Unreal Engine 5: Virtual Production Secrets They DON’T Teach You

So obviously some scenes kind of lend itself to having a bit more motion in it. Others sort of lend itself to being a bit more static.
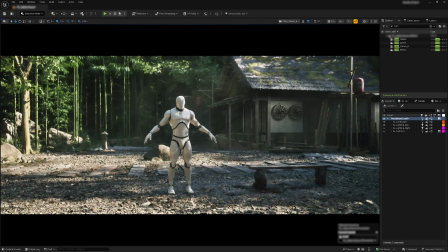503s
But even something like this, for example, where we have some leaves kind of falling in the background, we have trees moving, things like that can be really nice.
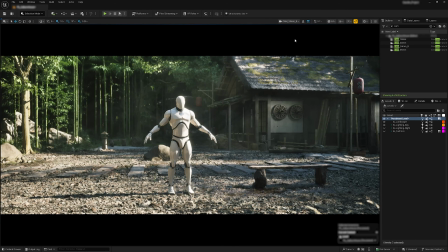511s
Ultimately, if this were to become a full, production, and this was going to be an actual fully developed set, if there was motion like this, what I'd probably end up doing is applying that motion to the lanterns themselves,
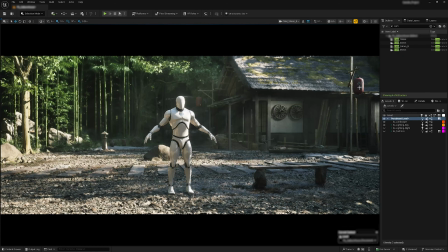525s
just like just light swaying, just to tie it all in, give it all a bit more life as well. The other thing, so opposite of game development, where game development you are building to the player camera, right, where you're going to be moving around and you're going to be able to explore, touch things, and look pretty close to different things. When you are doing virtual production, all you have to consider is the distance an object is to the cinematic camera.
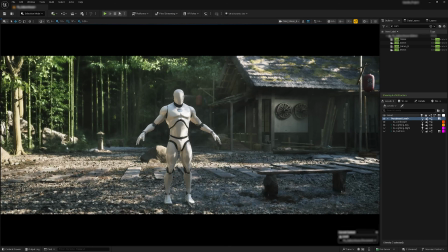555s
And so oftentimes, what will end up happening is, you'll end up planning shots with the cinematographer,
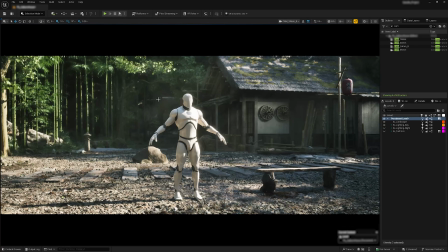561s
and, they'll start picking their angles, picking their shots, and that'll sort of define how detailed assets should be,
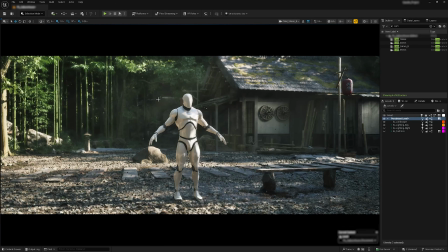568s
could be, things like that. And so what I'm getting at here is you don't need to use like 8K textures, for like, really far back assets. And you can kind of optimize by distance.
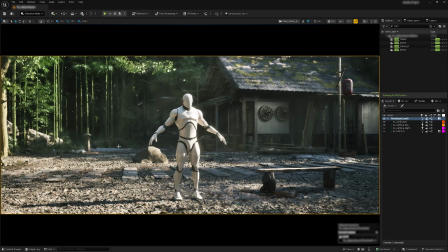580s
The other important thing, which we can actually see here, is between here, and here.
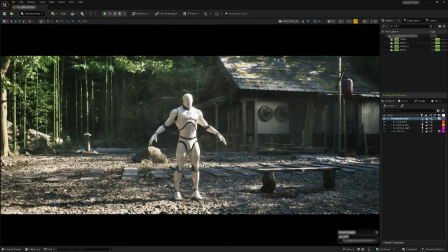589s
So these are clear indicators of foreground with the bench, midground, and background.
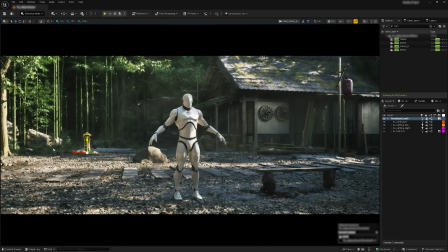595s
The reason being is because when you are filming and when you are creating one of these sets, parallax is really important. And parallax is the perceived motion of a background in conjunction to the camera.
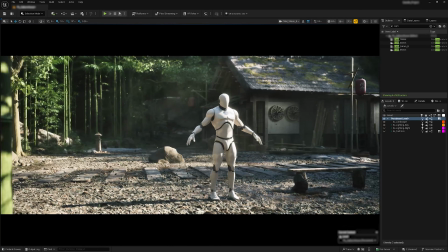610s
So as a camera moves, for example, you see how things based on the distance kind of move a bit differently at different speeds.
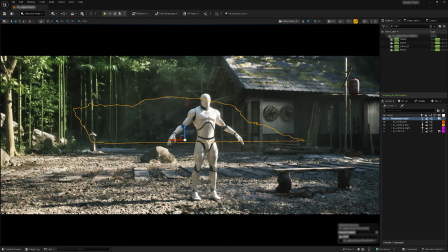618s
So if you look at this rock back here, for example, and then if we look at this rock right here,
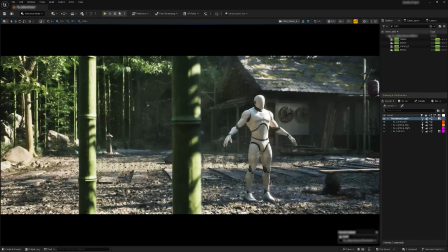624s
and if we start just doing this, you can see how their movement is just a little bit different,
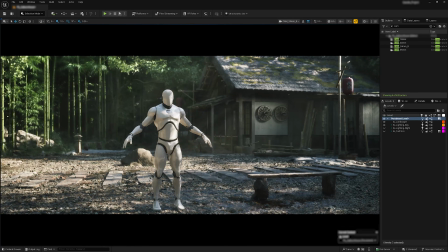633s
a little bit faster, a little bit slower, depending on the object and how close it is. So that is really important. One of the biggest issues, again, that I see, especially with newer artists getting into virtual production and getting into cinematics in general, is a lack of depth or a lack of perceived depth. Meaning you can have, maybe your environment is just like really snug, really tight, and it just almost ends up looking like a wall. And the other issue you can have is you end up creating like a really vast desert, but because there's like nothing in there to give any scale reference or any reference of depth, you end up just creating this lack of parallax where it essentially looks like the world's rotating, but it's almost rotating on a plane. And so easy things to do is think of the foreground, the midground, and the background.
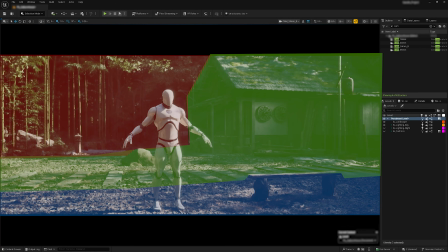688s
Think of those as separate elements. And you're going to want to have the most detail in the foreground assets that are going to be directly behind the screen.
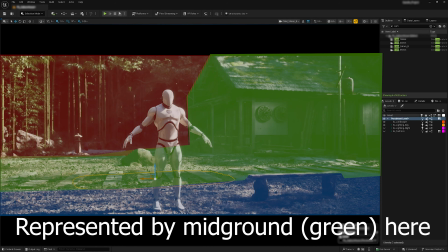699s
And then you can sort of drop off detail as you go further back.
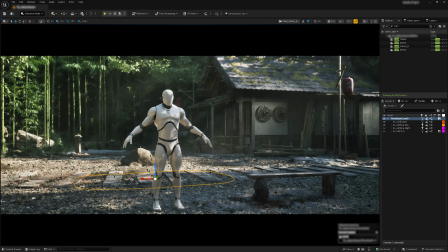703s
That's one of the ways that we actually end up optimizing our scenes is we optimize based on depth as well as other ways, of course. But then also, again, with the parallaxing, it's getting elements that are enough distance apart that when the camera moves around, that
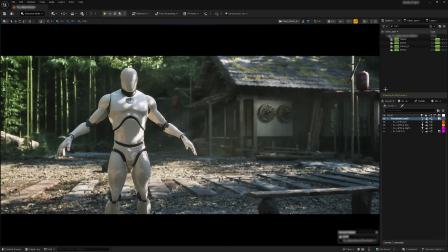724s
the environment, there's actual movement to the environment itself.